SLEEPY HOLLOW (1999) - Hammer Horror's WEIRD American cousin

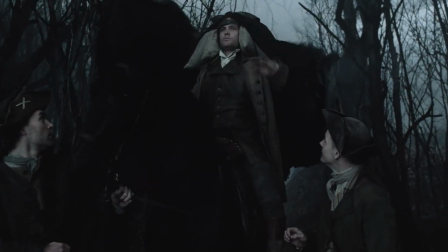(8:07)
You know, instead of the traditional phony shoulders gag,
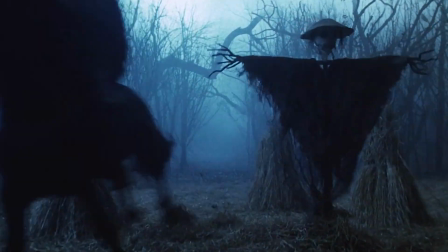(8:10)
therefore giving the horseman phenomenal mobility for riding the horse as well as undergoing combat. As for the decapitated heads,
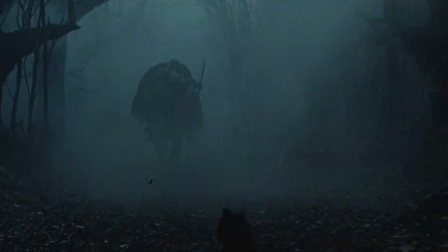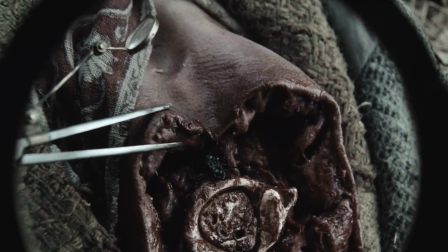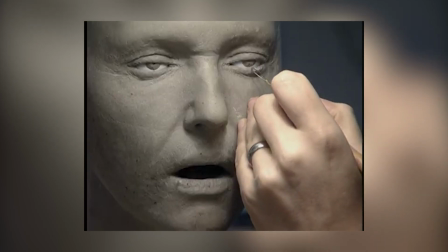(8:31)
casts were made of actors' heads, which were used to then painstakingly recreate by hand the actor's
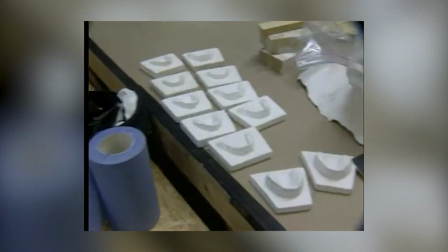(8:39)
visage in order to deliver a phenomenal practical effect that will pretty much always trump a digital head.
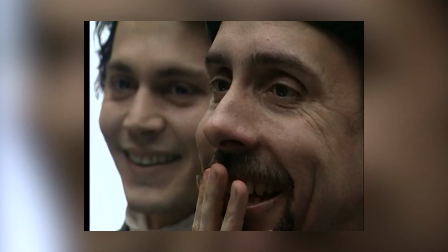(8:46) The guys came in from special effects and said, "Oh, have you seen your head yet? It's great, look." And we pulled it out of a box. Well, I talk about intimations of mortality, you know. I've seen my head in somebody's hand.
And the sets!
And cut.
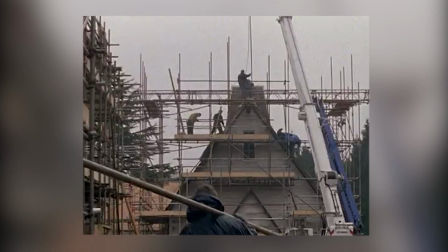(9:02) Perfect. Print it.
The town of Sleepy Hollow was essentially built from scratch, including the surrounding forest, ensuring that lighting, mood,
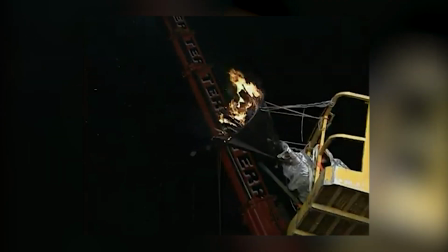(9:11)
ambiance, and weather such as fog and wind and snow were 100% creatively controlled.
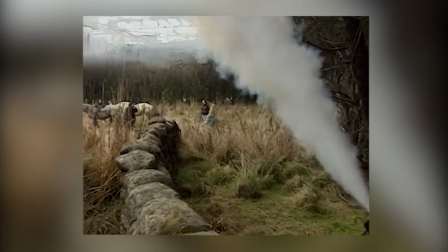(9:18)
We're dealing with atmosphere, smoke, fog, which are much easier to control on stage.
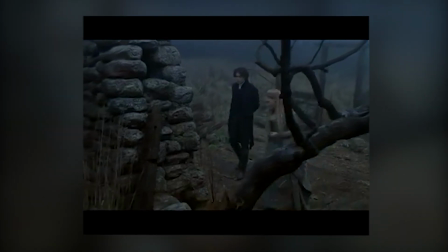(9:24)
And just the type of look that we wanted to get in terms of those old-fashioned horror movies where the stage look is part of the fabric of it. Everything you see elevates the sinister feeling of an encroaching darkness bringing fear and dismay,
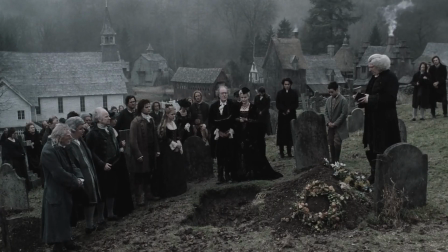(9:40)
of a town that lies in the shadow of death and tragedy.
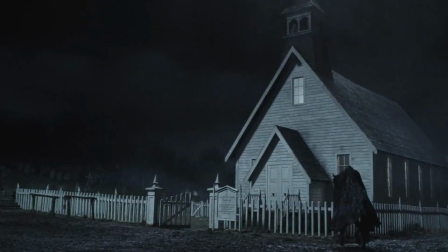(9:45)
Churches are Poe-like in their piety, forests are damned, manors and farmhouses ooze
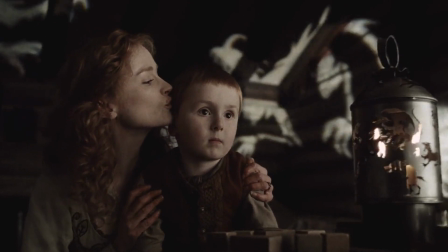(9:51)
ooze with fear and terror as light and shadow play across actors' faces. Everything lovingly crafted to visually transport you to this dark and doomed land.
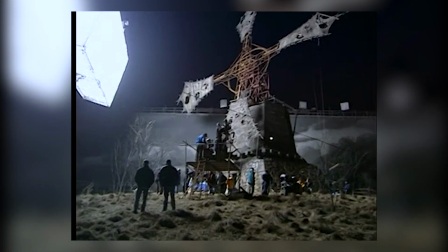(10:02)
It's kinda jaw-dropping to think that these outside areas are in fact inside areas.
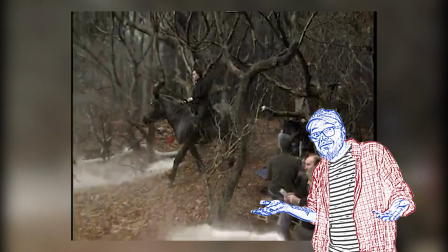(10:09)
Just really, really big inside areas. Amazing.
It takes over a whole stage. It's mysterious, it's deep, it's up and down hills. All the trees are dead.
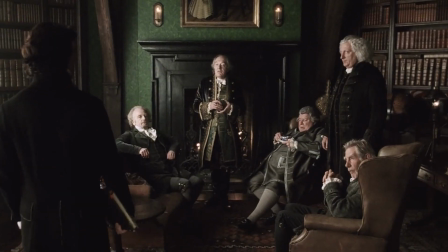(10:18)
The writing is beautifully dark and grim, absolutely dripping in Gothic romanticism.
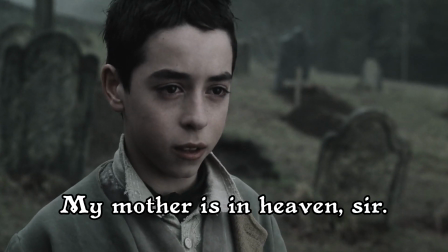(10:25) My mother is in heaven, sir. She has my father now to care for her.
Which in turn makes it kinda melodramatic and cheesy at times.
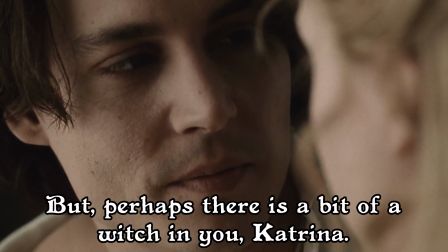(10:35) But perhaps there's a bit of a witch in you, Katrina. Why do you say that? Because you've bewitched me.
Which is kinda just a thing that happens easily in Gothic literature, if you aren't careful, that is.
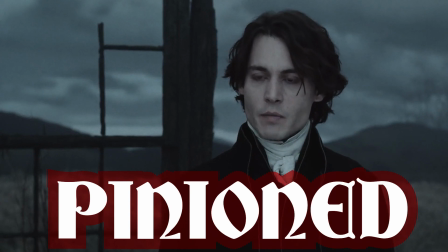(10:49) I am pinioned by a chain of reasoning.
But again, that is what this story is meant to be.
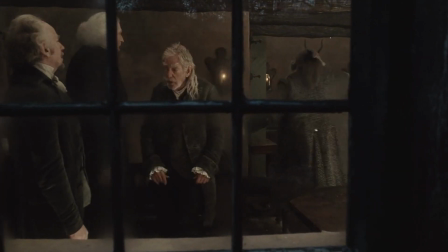(10:59)
A dark, melodramatic fairy tale where ghosts rise from their graves,
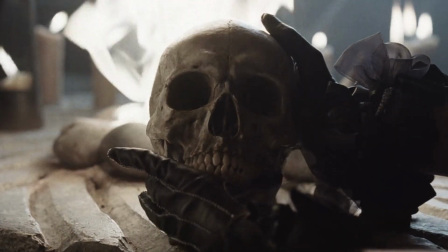(11:05)
ladies swoon and faint, magic works, and witch faces go booga booga booga booga booga.
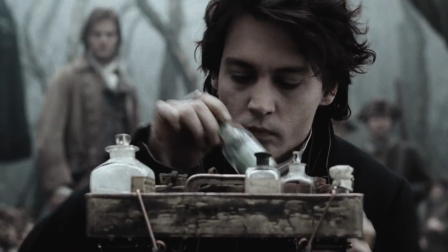(11:12)
And honestly, the plot is very worth it. A real mystery with layers and plot and intrigue.
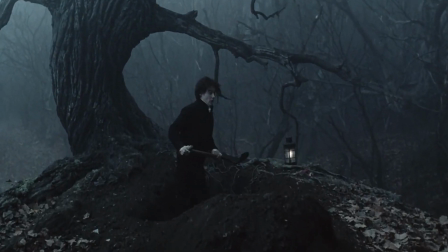(11:20)
Discoveries and dark secrets abound to create a sensational viewing experience for lovers of mystery and macabre stories. Upon its original release, it was mostly favorably received.
This is a surprisingly good movie, a thriller laced with lots of suspense and even more sly humor,
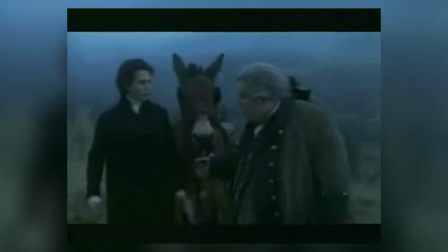(11:39) as Johnny Depp creates an Ichabod Crane who is just a little bit of a coward when it comes to headless horsemen,
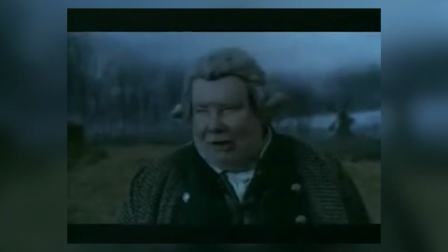(11:45) as indeed who would not be.
I mean, it pretty much doubled its money, but still some people, even to this day, have some stupid shit to say about it. So let me take a moment here to say, you are wrong, you are wrong, you're wrong, wrong, wrong, you are wrong, you are very wrong, let's see, wrong, wrong, wrong, double wrong, and wrongly make wrong face. Ugh. Look, I get it.